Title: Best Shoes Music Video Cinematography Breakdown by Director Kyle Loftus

All right, what's good y'all Kyle Loftus here sitting down with my man Carlos Perez Cinematographer and we are gonna be breaking down our latest music video project Best shoes for Casey Conroy
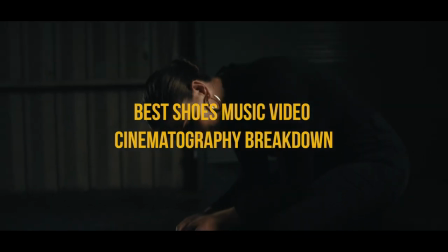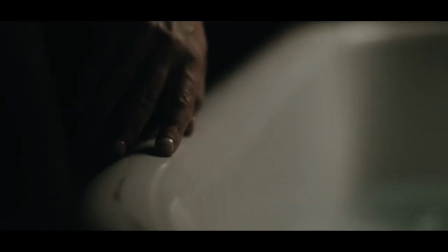My boyfriend's like amazing So first and foremost thought we could look at the warehouse space itself So first showing up here You know, this is one angle.
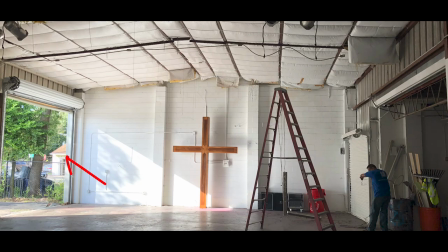37s
This is like a side of the warehouse This is another side this door area here is where we will be trucking in you know bringing in all of our gear
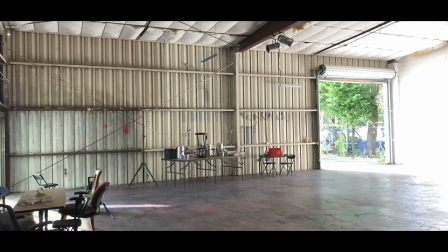45s
and unloading and then this is the wall we ended up shooting and facing but actually originally and intentionally we were gonna shoot facing
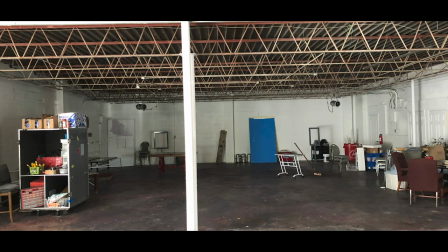54s
back into this way I guess this was me from director perspective I think really I just I really liked this originally myself and had this vision of kind of clearing it out in this dark locked in space but we ended up just falling in love with like this wall and you'll see kind of as we're going through some of the photos here they had these like spray-painted
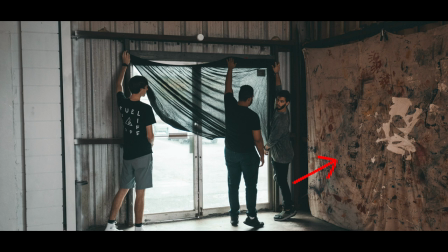78s
pieces of like just like sheets but it had so much like color and texture to it really added to the video so we decided to shoot facing
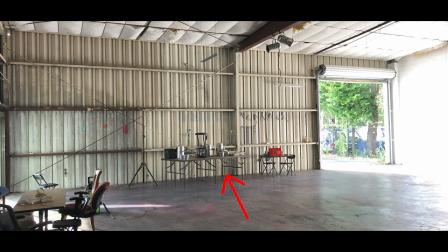88s
this wall in this way pretty much the entire video however we had you know some different angles and stuff going on there but yeah that's kind of base introduction here so we kind of you know we showed
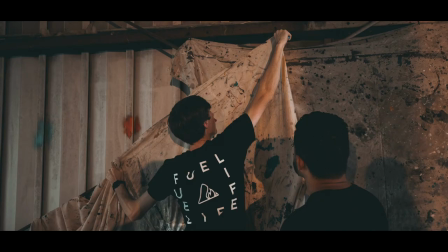101s
up so we moved some of these we actually picked up some of these sheets and use them to block the window so as you can see
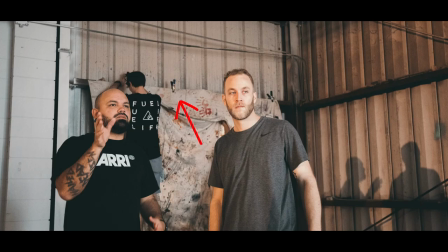109s
that right there we just used some clips clip that up on the wall and blocked out the window and this is me kind of setting up aperture 120d with the godex softbox but I think we ended up changing it out for the light dome if I'm not mistaken correct?
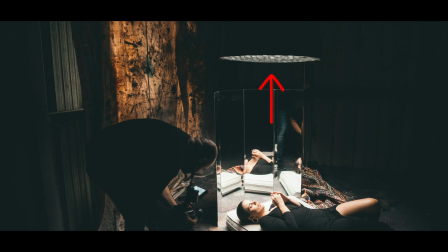127s
Yes. When I saw the shot we were gonna do I
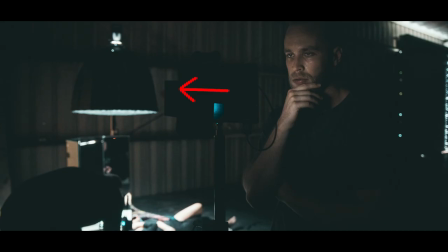134s
checked like the size of the godex and the one that I had the light dome and it was a tiny bit bigger and like just getting that stuff like every swap of that makes
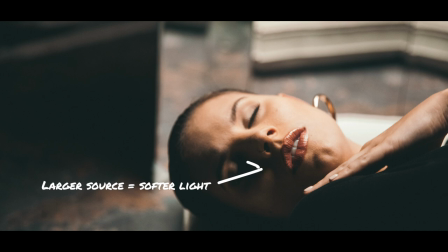144s
a big difference yeah and obviously this scene wasn't in
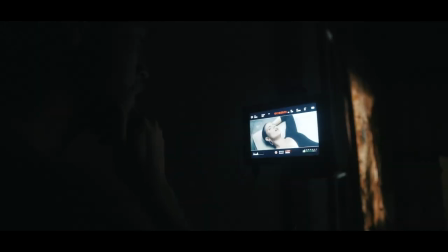149s
it but I thought it'd be fun for us to go ahead and just like talk about it briefly anyway so so i this is the shot that we showed you to the light dome
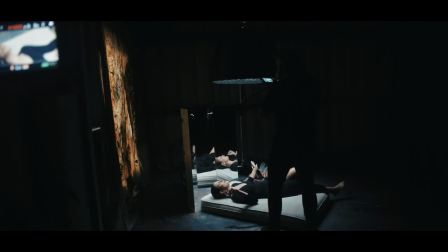156s
120d um and we got it as close as we could to her without affecting anything else in order to get like a bigger source on her because this was a very like beauty shot type of thing yeah definitely so it's like you want as big of
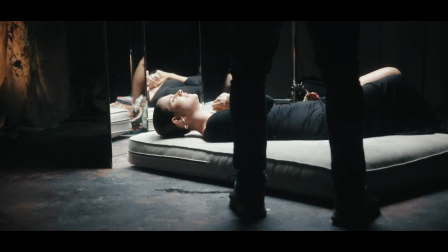172s
a source as possible so like we got that there uh without affecting anything else the angle we're shooting at like that is not like for the most part a glamorous angle like it's hard to pull that off you know and so that was a concern too like especially like how
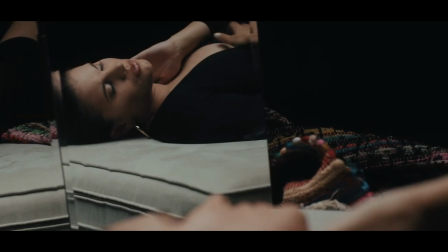186s
you like it like making sure you're not getting you know like catch like you're not getting really creasy shadows and coming down oh it's like this is like the big no-no don't
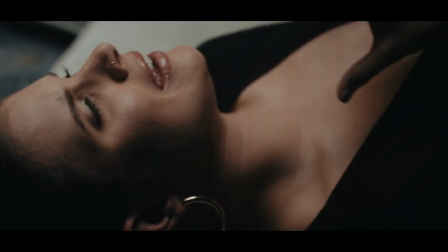199s
know but I mean she pulled it so well there's something I've been trying to do lately like it's just experiment and see ways that i can make like music videos a bit different um stand out be a bit more unique
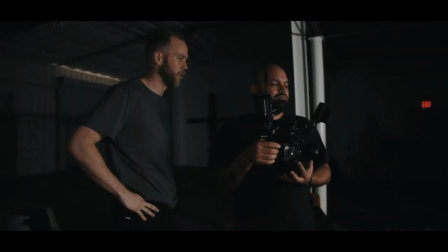213s
found this piece of glass and i thought it'd be really cool for a silhouette look um and we'll kind of talk about that first um but
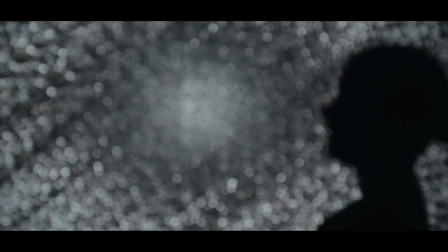221s
we actually decided to do a completely different look that i think was actually my favorite of the entire music video um that we kind of just like
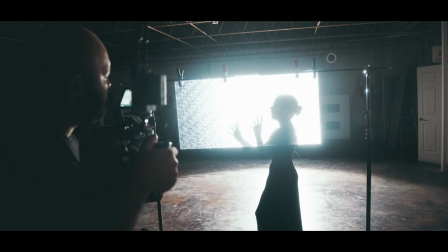229s
again you know luckily stumbled upon uh on set and decided to kind of roll with so this was uh pretty simple again we use
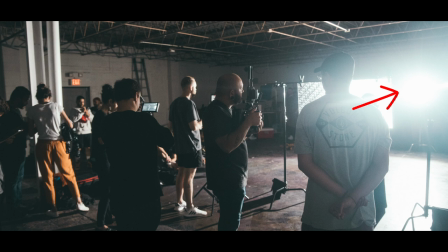237s
the aperture 120d so it's back here on the c stand it's kind of hard to see but we have it super far away um so that way you know
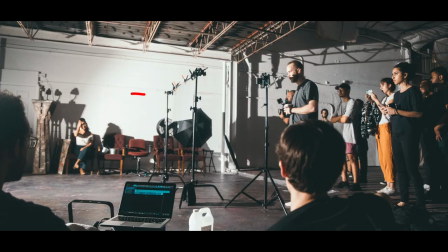244s
obviously we're getting really hard light from our source excuse me um keying in and so that way you know we're getting this really nice silhouette look here
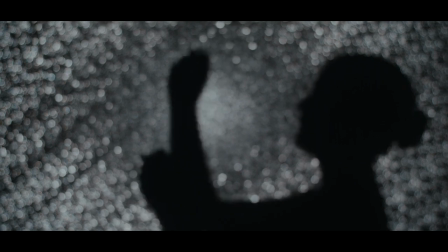252s
um something i thought that was really unique that we decided to do was like switching in and out between a really soft focus and like a hard-edged focus um which i thought was like really really unique and there's a couple times you see it in the music video where i think like the timing of of the rack focus i don't know if you did that intentionally but like it's so beautiful how the timing works out so perfect and that was really it we used for lighting there because again like what is in frame is just this little box here so
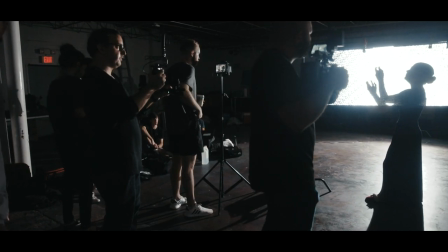281s
you're not seeing anything else so it wasn't like we had a ton of different things we had to worry about lighting we didn't have to to light a whole entire
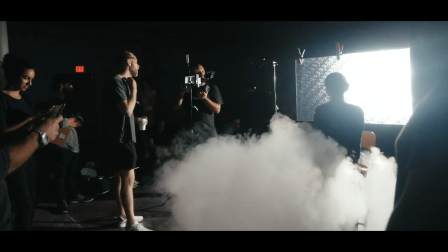288s
scene. It was just this little spot right here. And then again, as you see, you know, pumping in just a bunch of haze.
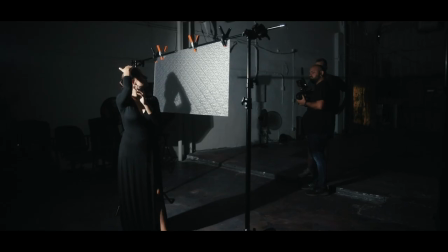296s
We just wanted to add that in again to kind of soften. And we also had, if I'm not mistaken, a Black Pro Mist filter on there, but I believe pretty much every shot, right? Yeah. Yeah. It looks great. I loved it. You know, added a little spicy sauce to the video, add a little flavor.
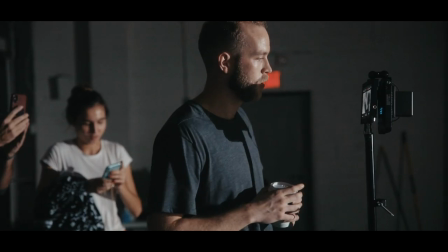312s
But our next look here, the beauty look, I would call it. yeah so and just adding a little bit to the previous one we shot it with a hundred mil the next part was when we were walking it when I was walking into this location Casey was actually on the other side of
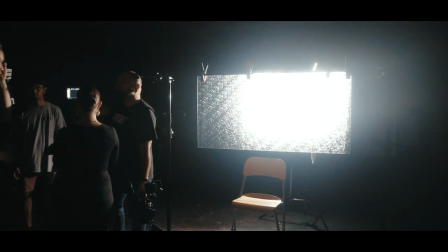335s
the glass like not where the exactly she was just there like chillin just looked at me and I remember telling was like yo like
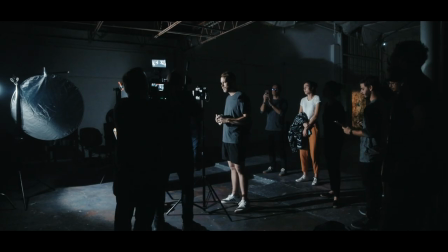342s
check this out like afterwards after we do like the main look we're gonna do we gotta see this because it's i want to see how this looks on camera um and we went for it so we got her super super close um like that we got her super close to the glass again we're still shooting
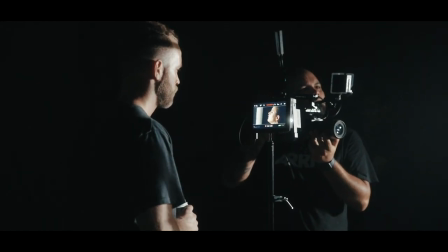357s
with the 100 micro uh so it looks like a very surreal the actual shot looks very surreal like you don't know where you're at it's like
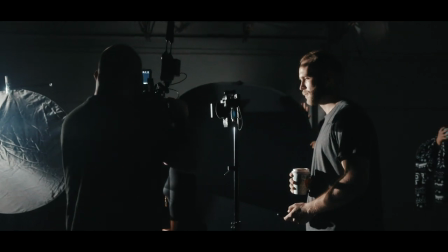366s
what is like where is she even like it looks sort of like that so you're like where is
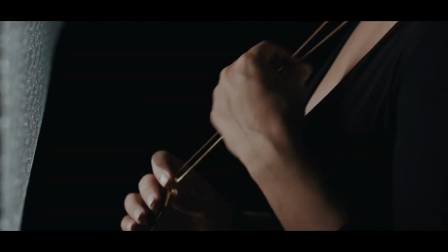371s
she like super flat black ground background um you barely see the rim at the
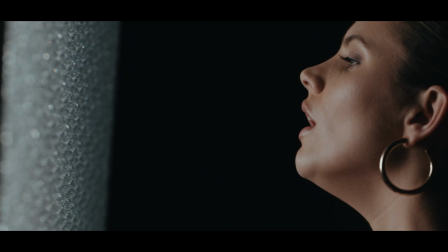376s
bottom uh super soft light um she was very gentle
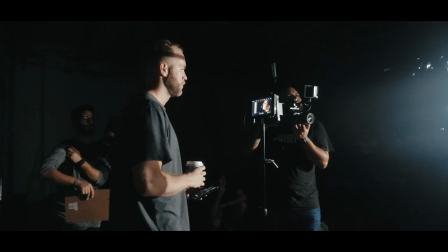381s
with her expressions and everything she was doing so it just worked ridiculously good it was a super soft source and then there was one point that you yelled at her you told her to like kind of
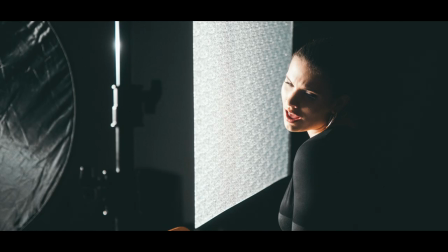394s
get super close to the glass and this was a surprise for all of us i was looking at the monitor she got close and all the little glasses like did some weird prism lighting yeah like on her face like it was hard for me like shooting i'd just be excited like are you seeing this like uh so it was super exciting and so i guess doing these first two looks were very fashion beauty and so like we were still
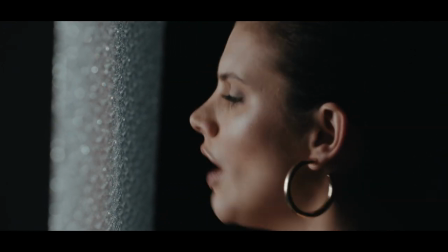421s
kind of this is another point to kind of bring up i guess you know it was originally when i pitched this kind of idea to Casey, you know, I thought a black and white look was the way to go. I've never done a music video black and white yet. I thought it'd be the way to go.
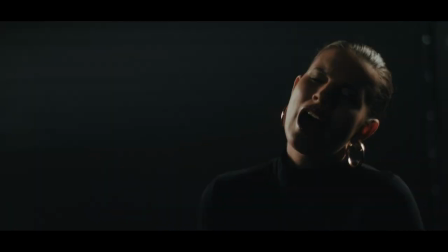434s
It'd be super unique and interesting. But as we kind of continue on, you'll, well, as you've seen the video, like you'll realize it's not black and white, it's color.